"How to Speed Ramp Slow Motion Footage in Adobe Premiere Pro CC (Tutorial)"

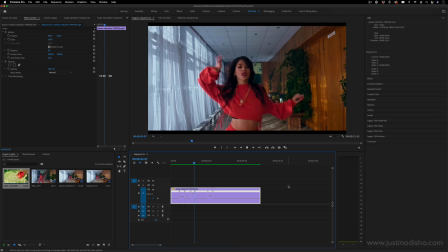[0:00]
Hi, my name is Justin Odisho, and in this Adobe Premiere Pro CC tutorial, I'm going to show you how to speed ramp, slow motion footage.
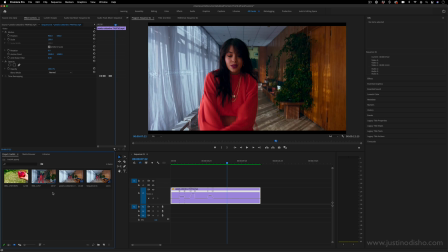[0:06]
So whenever you're working with a clip, it always is shot in a certain frame rate. If you ever click on any clip that's in your project media bin or panel, you can see in the top right info corner some information about that clip.
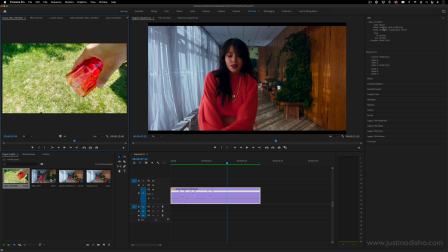[0:18]
So this clip, for example, is shot in 60 frames per second. Now, your sequence also has a certain frame rate as well. So a typical smooth motion sequence that you're used to seeing is anywhere from 24 to 30 frames per second and that'll look like normal smooth motion.
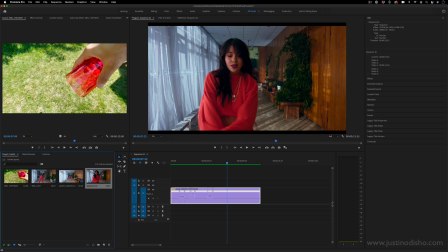[0:37]
Some cameras even iPhones nowadays have ability to shoot in 60 frames per second sometimes all the way up to 120 frames per second and that's just capturing more frames of information in the clip so that if you wanted to you could take a 60 frame per second video and there would be enough
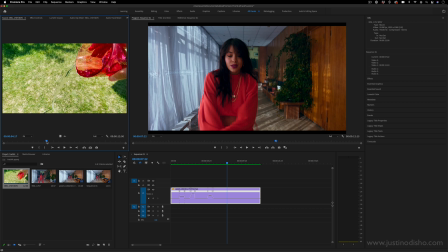[0:56]
frames to stretch it out and slow it down 50% and still have it look smooth at 30 frames per second. But if you tried to slow it down further than that it probably wouldn't it would start to look choppy.
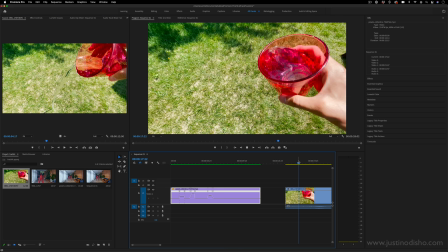[1:09]
So for example this 60 frame per second clip of this water spilling
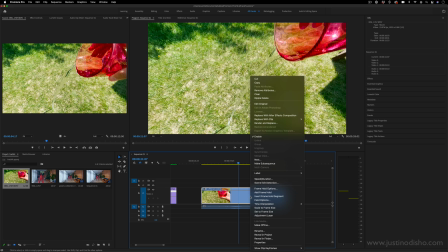[1:13]
that's how it looks but if I stretch it down to 50%
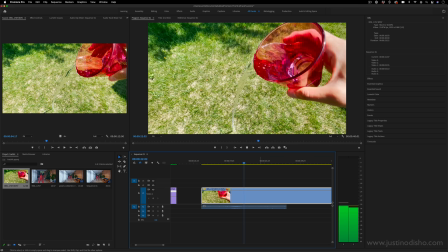[1:18]
it'll still look smooth at 30 frames per second but if i
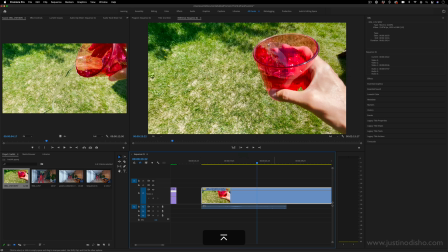[1:23]
stretch it down all the way to like 10 you're going to start to see each individual frame chopping from one piece to the next because there isn't enough information now there are things that premiere has in it to try to blend and make up
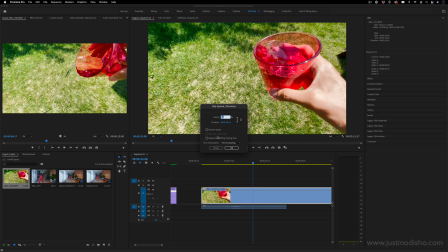[1:38]
frames such as when i right click i can try to interpolate with optical flow or other things but even still sometimes you just can't stretch
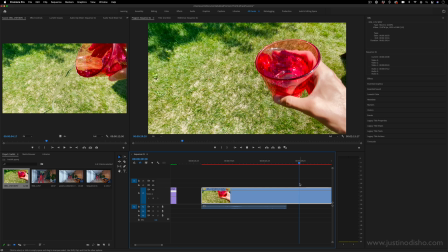[1:49]
something beyond its limits and it'll start to look choppy at a certain point. Another cool trick in Premiere is speed ramping. If I ever right click and show clip keyframes and go to time remapping and speed it'll show this line here and I can adjust
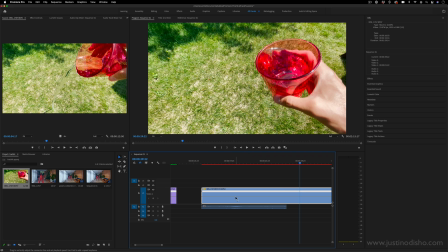[2:06]
the entire speed by pulling this line up or down but if I hold the command key I can actually add keyframes onto points of this clip to split it. So I can add two little points and I can just speed up just this one portion of the clip and the rest of it will remain slowed down.
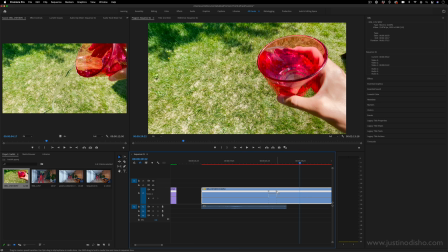[2:26]
You can also split these playheads. So instead of going abruptly from 300% to 50, you can create like a gradual ramp. But when I play something like this back, it'll go from slow to fast to slow again but again I probably
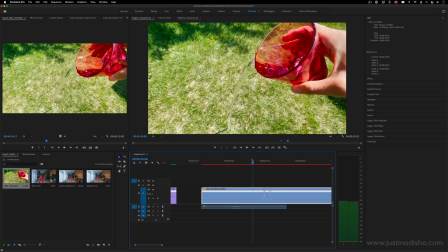[2:45]
don't want it to be 10% I want it to be 50% overall so when I play something like this back it might be slow and then we might go to a
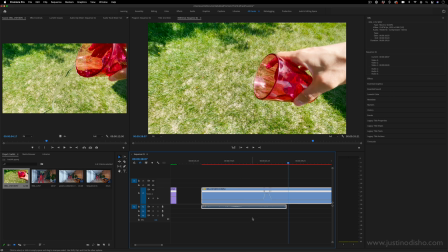[2:53]
fast portion and then it might slow down again this is cool for moments of emphasis so when you already have a clip that is slow motion
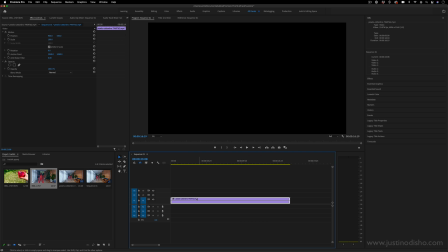[3:02]
such as let's take a real footage here and if I do the same process on this clip the first thing i'll do is actually just make the video track one a little bit bigger by pulling on this line so i can see what's going on and then i can right click show clip keyframes for speed
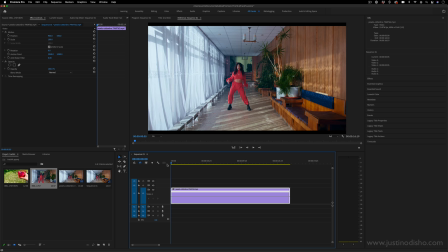[3:19]
and then i can add my points so what i actually want to do is watch the clip for interesting moments so that when we do our speed adjustments they kind of are in sync with what's happening so in this clip she begins this little
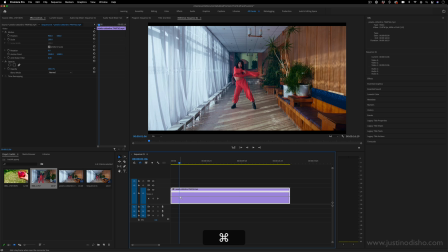[3:36]
circular dance move and if I want I can add a point there and then by the end of that little